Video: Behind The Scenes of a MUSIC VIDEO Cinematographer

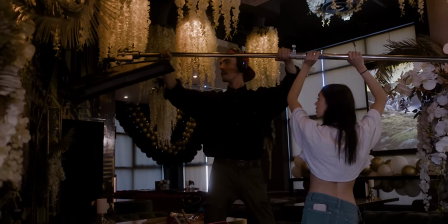(20:47)
It basically allows you to extend a light above the set.
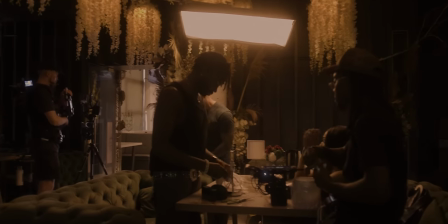(20:52)
So you can see right there, it allowed us to extend the light above the set so we wouldn't see the light in there.
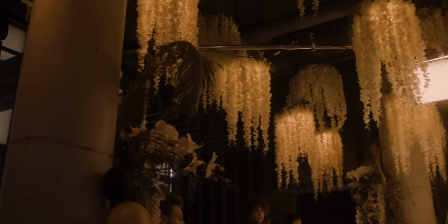(20:58)
There you go. There's the shot. with the light above it, the scene with the light above it, and it's just such a handy tool.
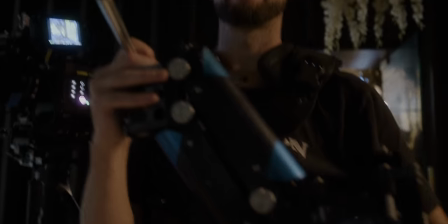(21:06)
There's me communicating to Doug what the shot's going to be.
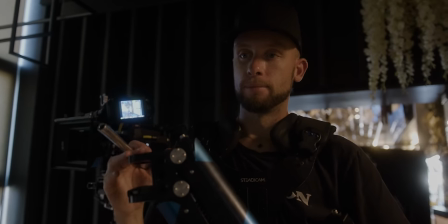(21:10)
Here's Doug talking about him balancing his
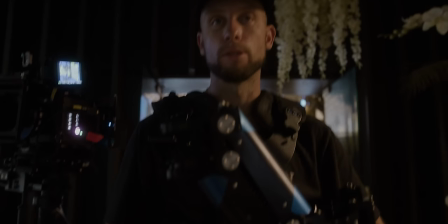(21:16)
Steadicam and how the arm that he's holding there,
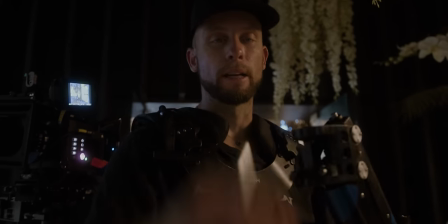(21:21)
the Steadicam arm, how it basically suppresses the footprints and you don't feel it.
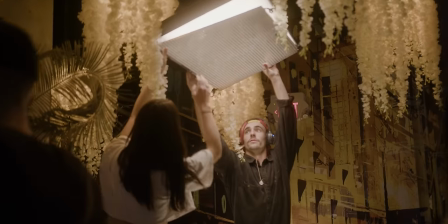(21:27)
Not footprints, but the footsteps. And then we chose to put the egg crate or the soft crate or the light tools, I always forget the name,
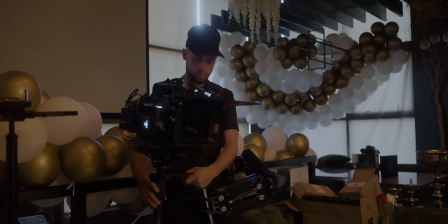(21:35)
the light tools on that light mat, just to get the spill off of all those little flower things hanging from the ceiling because it looked really sourcey.
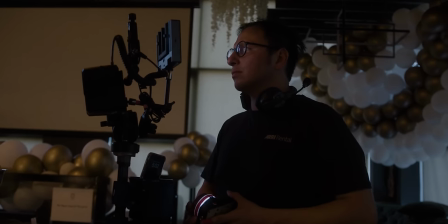(21:43)
And a thing you want to make sure of is you don't give away where your light sources are.
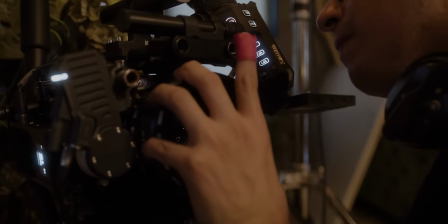(21:50)
And my gosh,
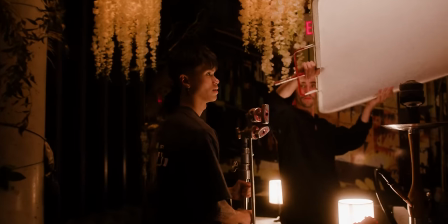(21:52)
this location was so cool. like I had my doubts in pre-production but it was beautiful with the Super Boltars those
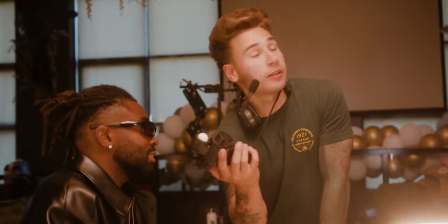(22:00)
lenses have the most beautiful quality and just worked so nicely with this texture
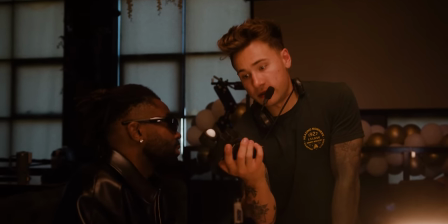(22:04)
there's me getting a light meter reading again and we were going in for a close-up
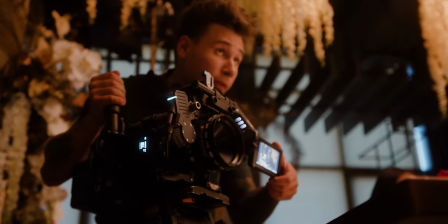(22:09)
here so we do our wide shot first and then we go in for a close-up and with the close-up I just brought in a diffusion
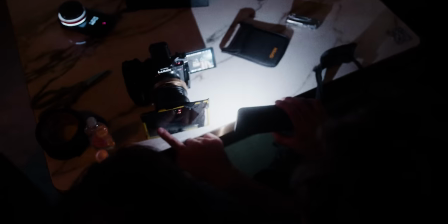(22:16)
just to soften the light a little bit because the light matte was a little bit too hard here's us putting some vaseline or baby oil on
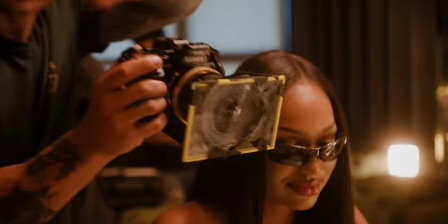(22:23)
our laowa 12 mil and we got the coolest effect it was supposed to be like a pov shot you can see us there um there's the setup we're just just
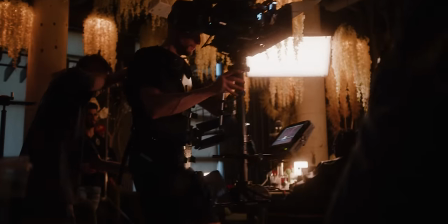(22:32)
getting this um really cool kind of blurry effect um while the steady cam was getting balanced and there's our last one of our
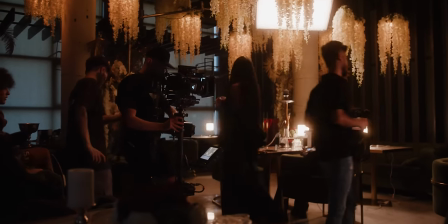(22:41)
last shots of the day which was the steady cam shot and yeah it worked out so beautifully But that was the end of the shoot, basically. Okay, guys, I hope you enjoyed this video. I had a blast making it. I know it was very raw, very fun. There's a lot of entertaining moments in there. I hope you guys get a good insight of what it's like when we're working on set. And one big thing when I was watching this back and watching all the footage is how important it is to build a team that is just rocks, that you can rely on, a team that, you know, is there for you, even at 3, 4 a.m. It has the highest spirits and are just such incredible human beings and are really hard workers. I highly recommend surrounding yourself with people like that. This team here made me excited to go to work every single day. And I realized on this shoot that teams really matter. and who you work with really matter. So yeah, I don't know. I really appreciate all the crew and everybody on this project. So if you guys are watching, I really appreciate you guys. You guys are the dream team and I can't wait for the next project. But leave a comment down below. Let me know what you guys wanna see. I would love to know more about what you guys wanna see, what you guys find interesting. And yeah, this thing got stuck to my shoulder there. I was just kind of like trying to brush that off. But yeah, this is a really long outro. But yeah, leave a like. Give me a little subscribe. You know, maybe, you know, watch the previous video where we talk about the foundations of lighting. And, you know, follow for some more stuff because I think there's going to be some cool stuff coming along. As always, leave a comment. I want to know. I want to build a community. I want to know what you guys want to see. I want to know what you guys are interested in. And let's start talking. Let's start becoming friends. I love that. So see you guys in the next video. See you later Wow, that was a long outro